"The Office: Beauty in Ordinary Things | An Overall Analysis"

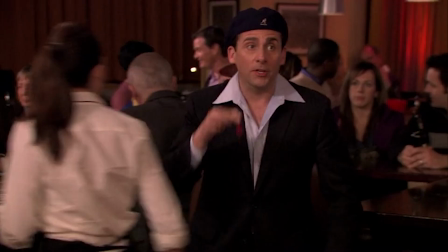and it's even easier for these situations to occur with people with little self-awareness
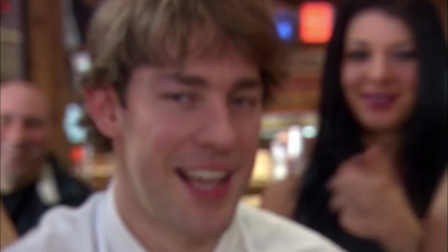There are many scenes that are difficult and even painful to watch the realism of the mockumentary helps the awkwardness effectively invade
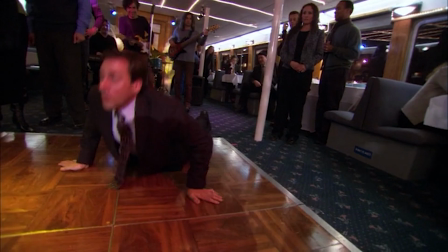the viewer but the more times one watches these scenes the easier and more enjoyable they become to watch A great example is Dinner Party
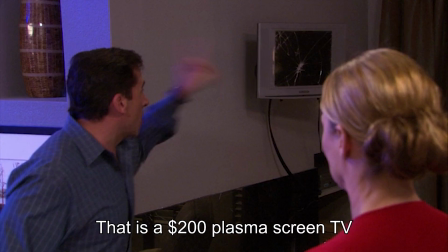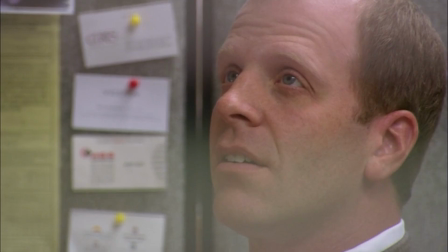Something similar happens with uncomfortable experiences that the viewer himself may
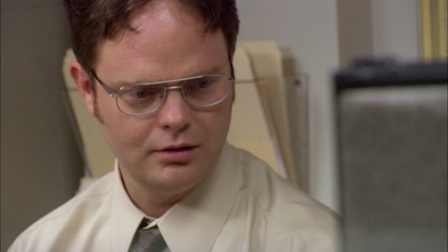have At the moment it happens it is an unpleasant situation but after a while you
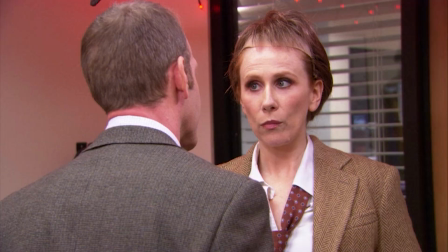can remember that moment and laugh at it although it is still an awkward experience
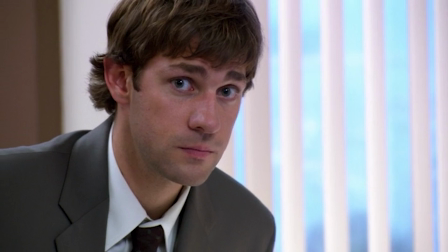Aside from this type of humor another mainstay of the series' comedy is
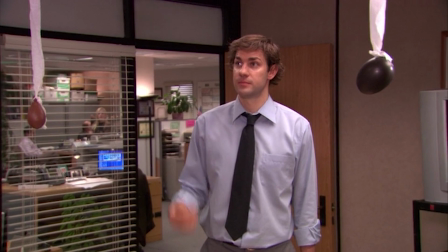the reactions and responses of the characters Let's remember again that the comedy in The Office is a consequence of authenticity,
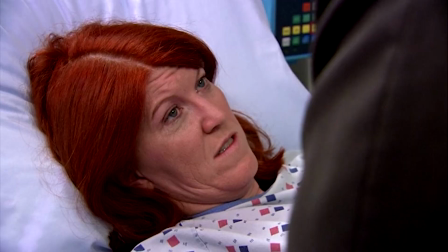and authenticity is something that shines through in the characters.
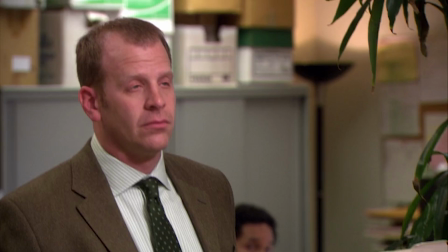Take Michael for example, we hear him speak quite confidently even when what he's saying is wrong or inappropriate.
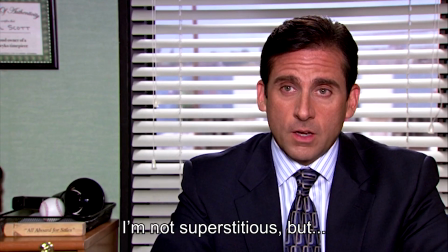Okay, okay, you know what, this is disgusting, this is like a witch hunt, this is like the Blair Witch Hunt project.
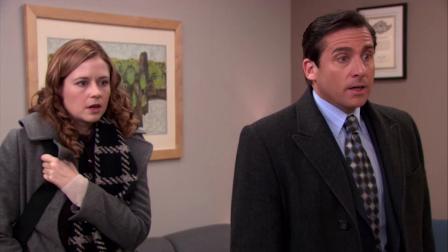I'm not superstitious, but I'm a little stitious.
It's funny because he honestly believes what he says, as does Dwight.
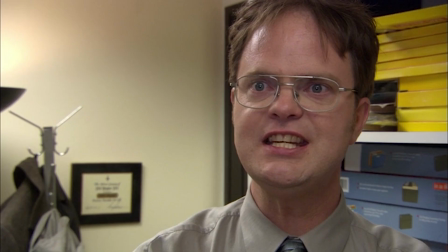A big part of Dwight's comedy is that he takes everything he does and hears quite seriously,
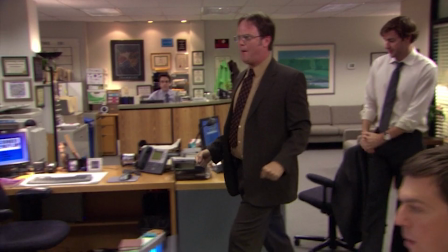and like Michael, he's not aware enough to realize that what he's doing is ridiculous.
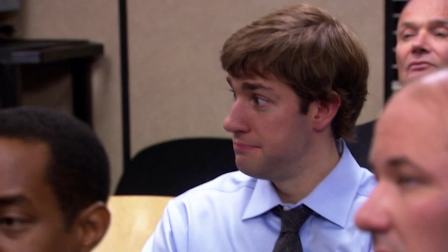On the other hand, Jim is one of the characters with the greatest awareness of himself, of others, of the present situation, and that a documentary is being recorded.
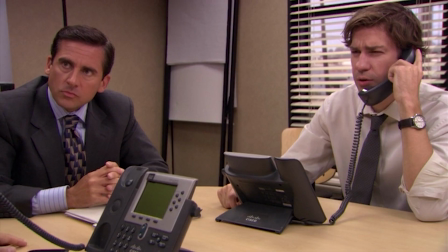As a result, many of his reactions are directed towards the camera, and many of his responses are teasing those who show ineptitude.
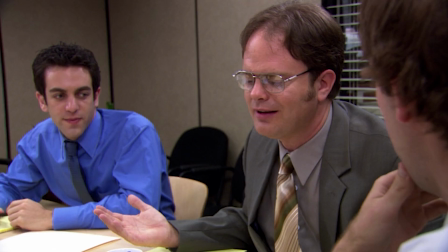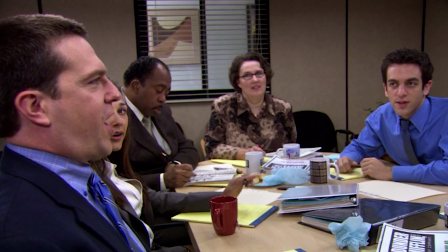Authenticity and comedy are united elements in all characters.
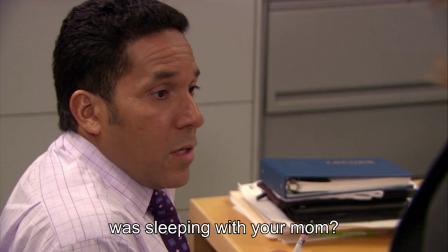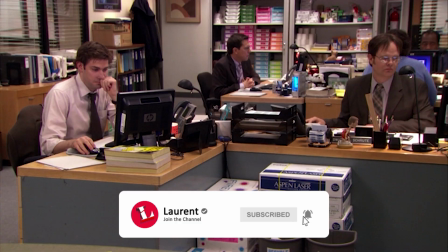There are few occasions when we see characters tell jokes, and even when they do, the real humor is in their reactions.
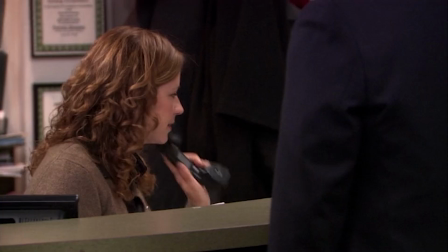Take for example this cold open from the Golden Ticket episode. Here are three jokes.
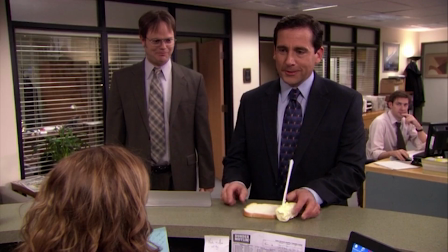Michael's, Dwight's and Jim's. None of these jokes are meant to be particularly funny.
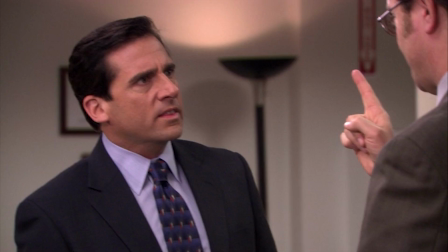The humor is in Michael's desperation to tell his joke, in his anger at Dwight,
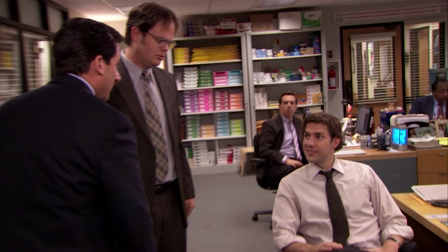in Dwight's reaction after Jim slaps him, and in the resulting enjoyment of Michael and Jim.
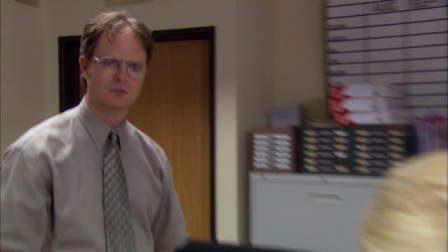The definition of the characters allows to verify that the comedy is organic.
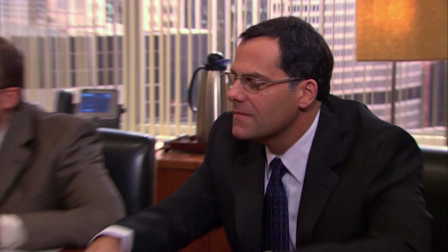There are responses and reactions that only belong to a specific character, and that if another character said or had them, it would be easily noticed.
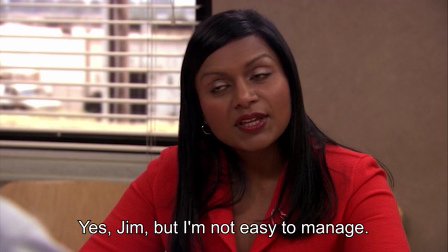Your department's just you, right? Yes, Jim, but I am not easy to manage. I got six numbers.
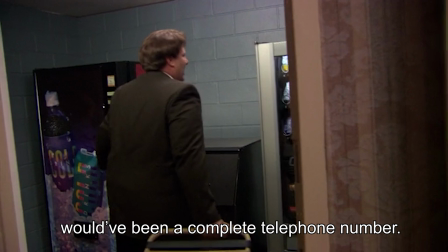One more would have been a complete telephone number.
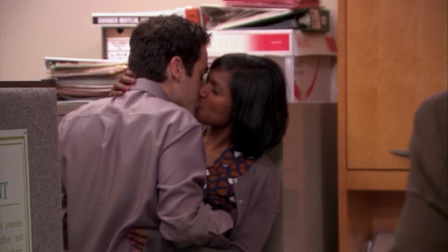Thanks to the fact that they have been defined both in personality and in dynamics with other characters,
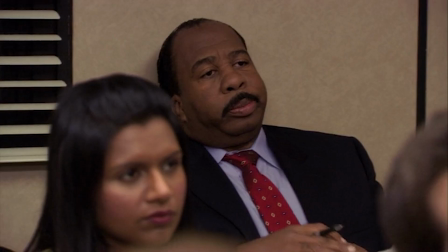many of the most acclaimed moments are those scenes where several or most of the cast participate,
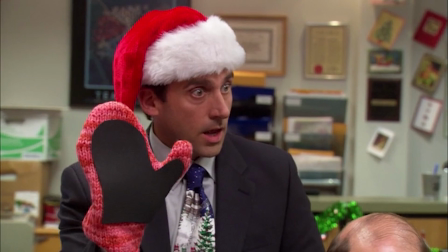such as the scene of RCP training, dinner party, Secret Santa, PowerPoint, and of course, Fire Drill.
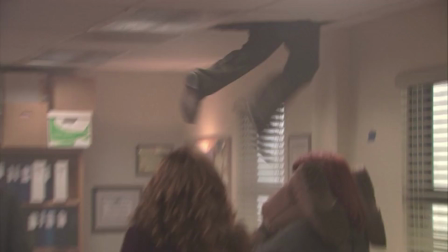The most responsible for the success and nature of The Office was Greg Daniels,
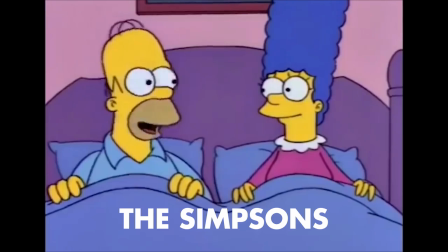who was in charge of adapting and developing the American version of the original British series of the same name.
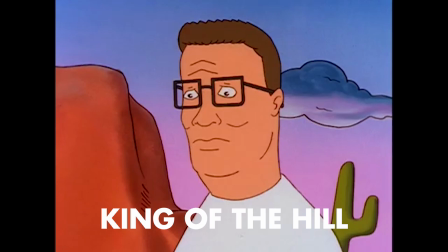He previously worked as a screenwriter on The Simpsons and was a co-creator of King of the Hill.
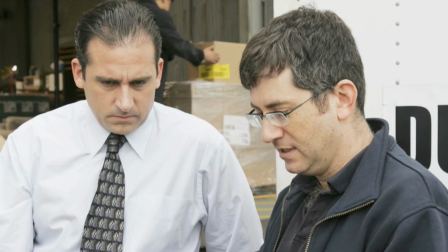Greg Daniels made the office production a true collective creation Some of the stories in the
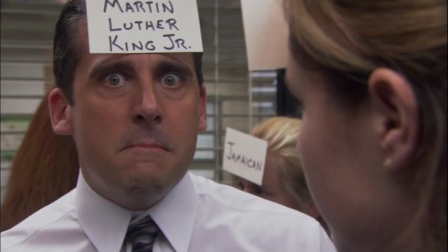episodes are based on real events that happened to the writers Such as this scene from Diversity Day,
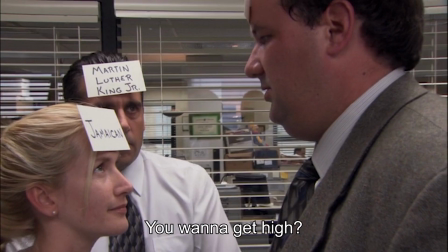inspired by an anecdote from a writer's assistant You wanna get high?